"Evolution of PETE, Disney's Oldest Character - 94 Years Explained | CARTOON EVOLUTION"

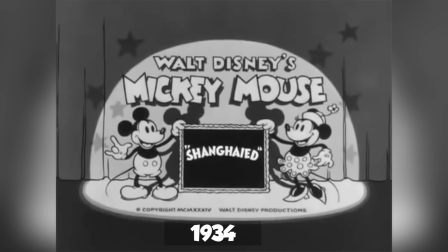8:14 Though voice actor Billy Bletcher would take over voicing duties on the character from
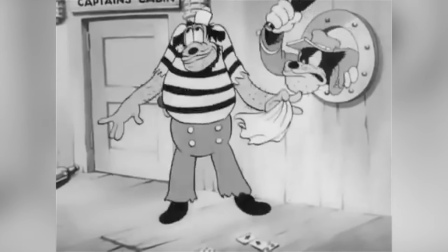8:19 1934's Shanghai, introducing his classic large, booming voice.
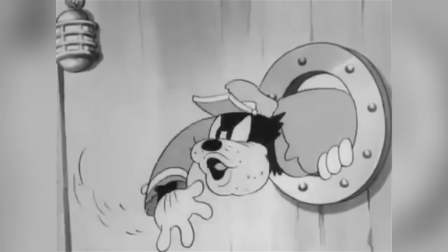8:24 Get below, you swabs!
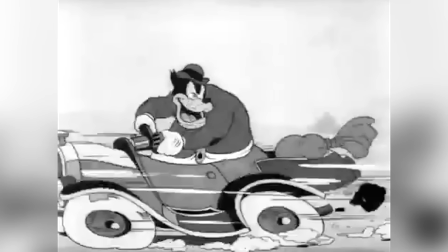8:26 In that same year's The Dog Napper, he would not only go up against Mickey Mouse, but also Donald Duck for the first time.
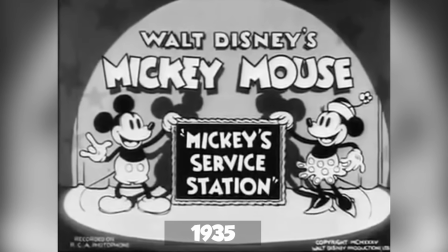8:34 1935's Mickey's Service Station would see Pete go up against Mickey, Donald,
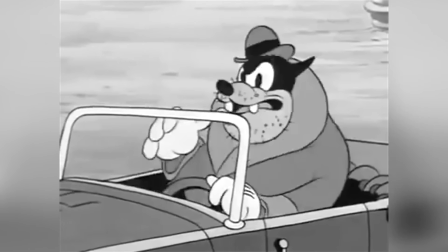8:38 and Goofy in the trio's first classic team-up cartoon, as Pete takes on the role of an obnoxious, disgruntled customer.
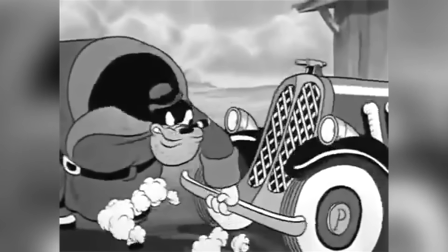8:45 It's interesting to note that in this short, as well as in a couple of others, Pete speaks with a somewhat foreign accent, despite still being voiced by Billy Bletcher.
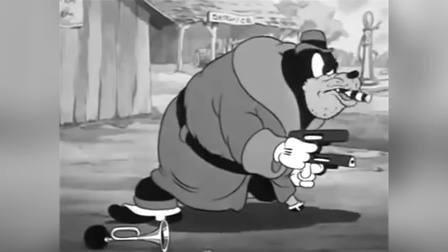8:54 I'll be back in 10 minutes.
This short would mark Pete's final appearance in black and white.
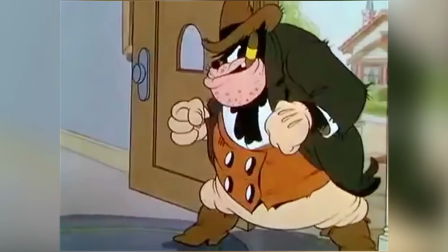9:00 In Moving Day, Pete would appear in colour for the very first time, and would also be given a slight redesign,
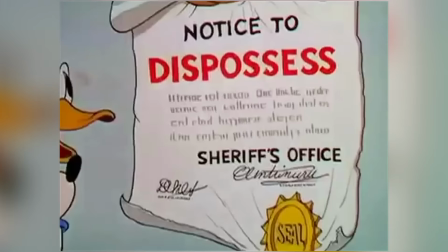9:07 utilising artist Fred Moore's newly introduced squash and stretch techniques, which allowed characters the ability to move more freely and realistically,
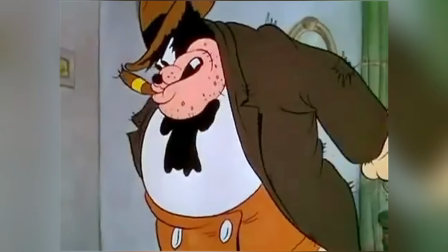9:15 as if they had a real weight and could abide by the rules of gravity.
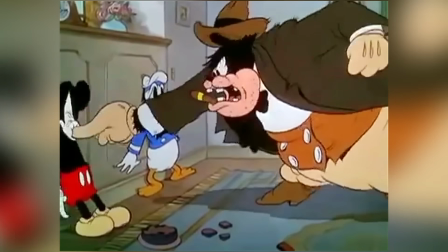9:18 While body shapes of other characters change from rounded to pear-shaped to properly employ these techniques, Pete, the large oaf, remained largely rounded.
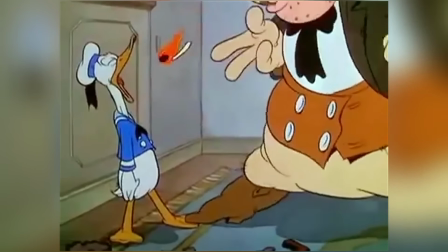9:26 This meant he couldn't inhabit squash and stretch as well as the other characters when it came to flexibility,
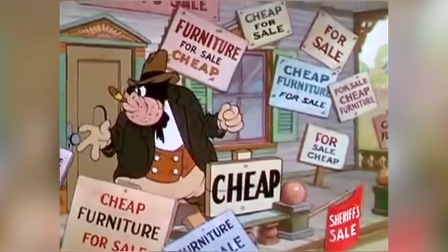9:32 but he was able to take advantage of a more emotive range of expressions and bodily movements,
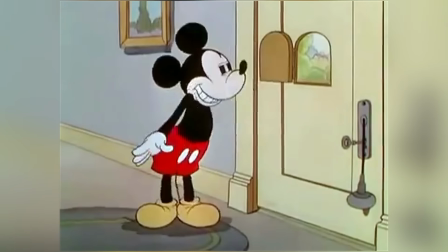9:37 giving him a whole new life, personality, and realism. In this short, Bletcher's booming American accent once again returned for perpetuity with this now classic line. You ain't paid the rent.
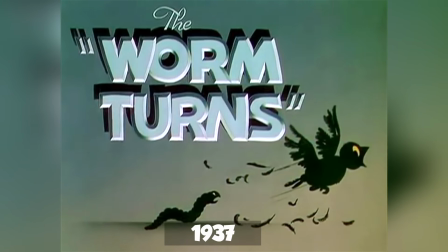9:48 In 1937's The Worm Turns, Pete faced yet another evolution,
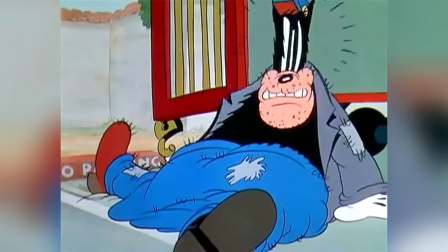9:53 which would see him lose his peg leg for good in the classic shorts period, now taking on a persona commonly known as Big Bad Pete.
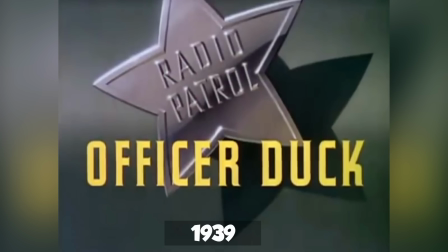10:01 In 1939, Pete was utilised as the antagonist of Donald Duck in Officer Duck, marking the first time he would appear in a Donald solo short.
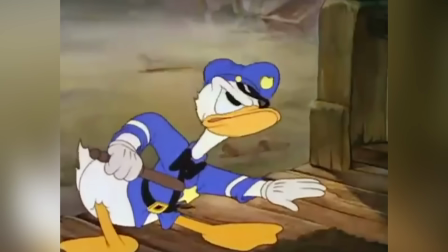10:10 After Mickey and Friends had undergone yet another redesign by Fred Moore that very year,
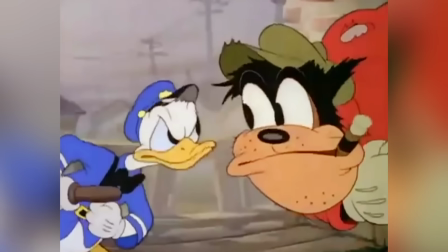10:15 allowing them to be cuter, more expressive, more human, and more attractive to audiences, Pete followed suit.
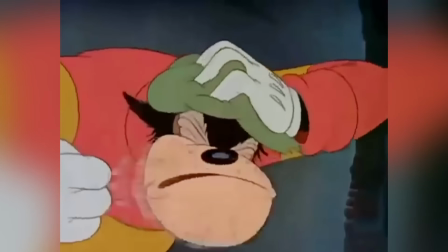10:21 Again, Pete's design didn't change drastically, but his character animation became more fluid and more refined.
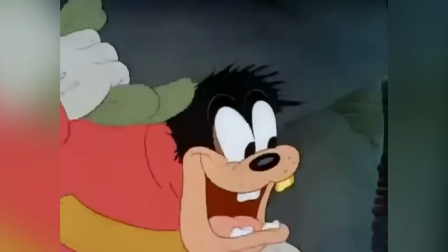10:27 His eyelids also became shiny, in keeping with animation trends of the time.
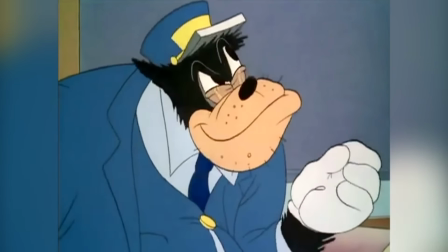10:31 1940's Mr. Mouse Takes a Trip would feature Pete's final starring role as a villain in a Mickey Mouse short.
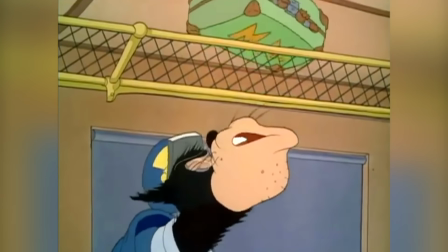10:38 Here his new design would become more prominent as he is ushered towards a new era.
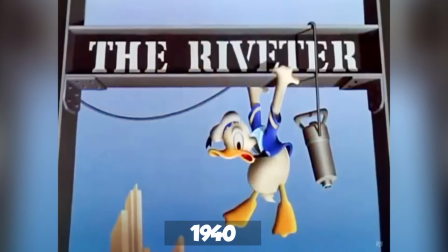10:42 Pete would appear in two more solo Donald Duck shorts, 1940's The Riveter and 1941's Timber.
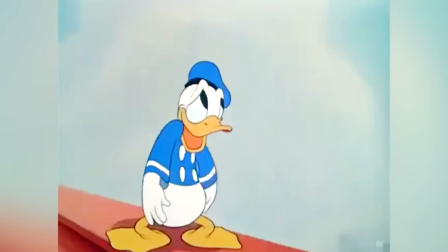10:49 At this time, the popularity of Mickey Mouse had begun to wane, while both Donald and Goofy became audience favourites.
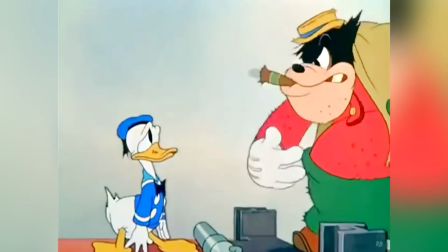10:55 These two shorts transitioned Pete into the role of Donald's main antagonist,
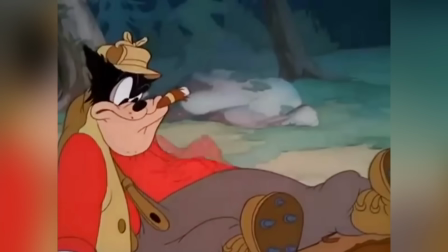10:59 as Disney were preparing to throw Mickey into a temporary retirement during the war, only giving him a small revitalization afterwards.
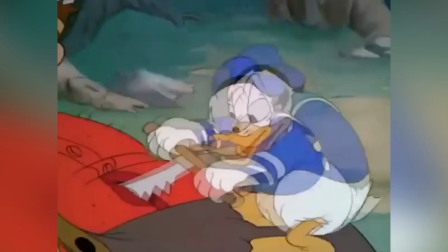11:06 Despite retiring Mickey, Disney still wanted to continue the use of their oldest active character and recurring villain.
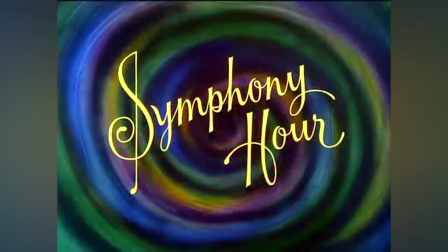11:12 That said, 1942 Mickey short Symphony Hour, Mickey's penultimate wartime short,
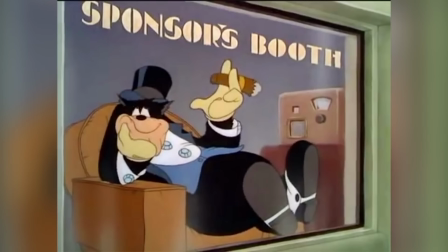11:17 would mark Pete's final appearance in a Mickey Mouse cartoon after appearing in a total of 23.
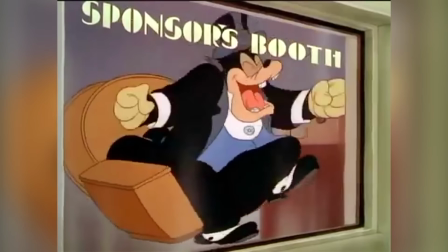11:23 Here, Pete would appear in a surprisingly compassionate role as the sponsor of Mickey's symphonic band, even embracing Mickey with a warm hug at short's end.
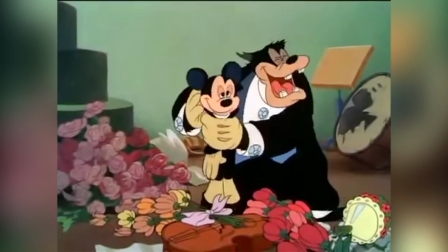11:32 What a way to end a 14-year rivalry.
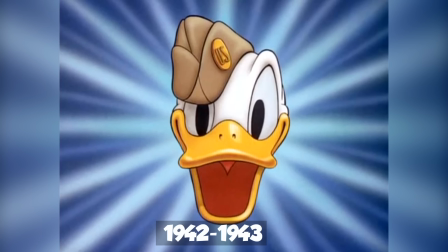11:35 Throughout the height of World War II, the temperamental troublemaker that was Donald Duck became the figurehead for Disney's propaganda and wartime shorts,
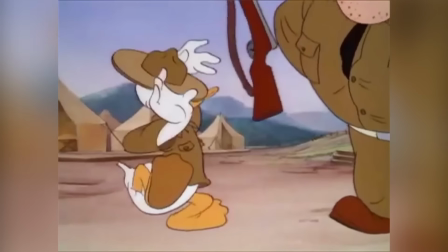11:43 and along with him every step of the way in 6 shorts between 1942 and 1943,
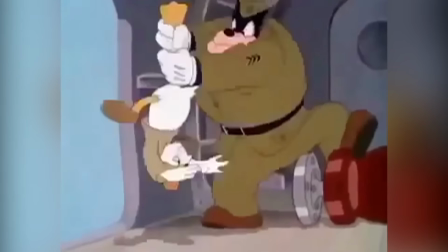11:48 Pete would follow, appearing as Donald's antagonistic army superior, where he would take on the mantle of drill sergeant, sergeant, and jump master.
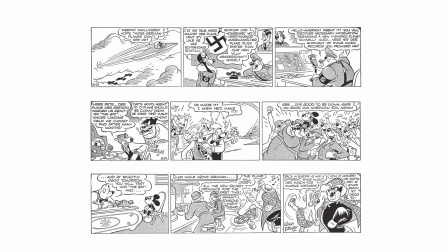11:57 Also interesting to note is that during this time,
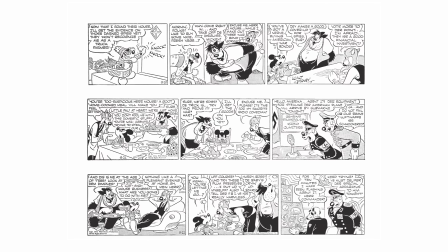12:00 Pete would be presented as a spy for Nazi Germany in 1943 comic strip story arc Mickey Mouse on a Secret Mission by Floyd Gottfredson.
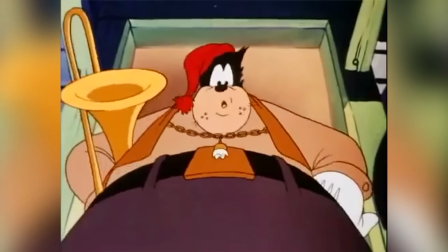12:08 1944's Donald short Trombone Trouble would mark Pete's final appearance in any Disney film for almost 10 years.
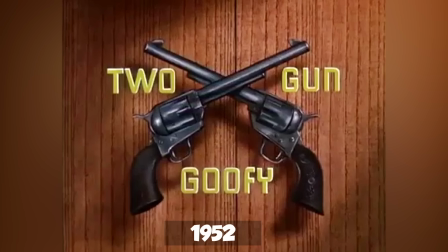12:16 Pete would be utilised once again in 1952's Two Gun Goofy, appearing for the first time as the villain of a Goofy solo short.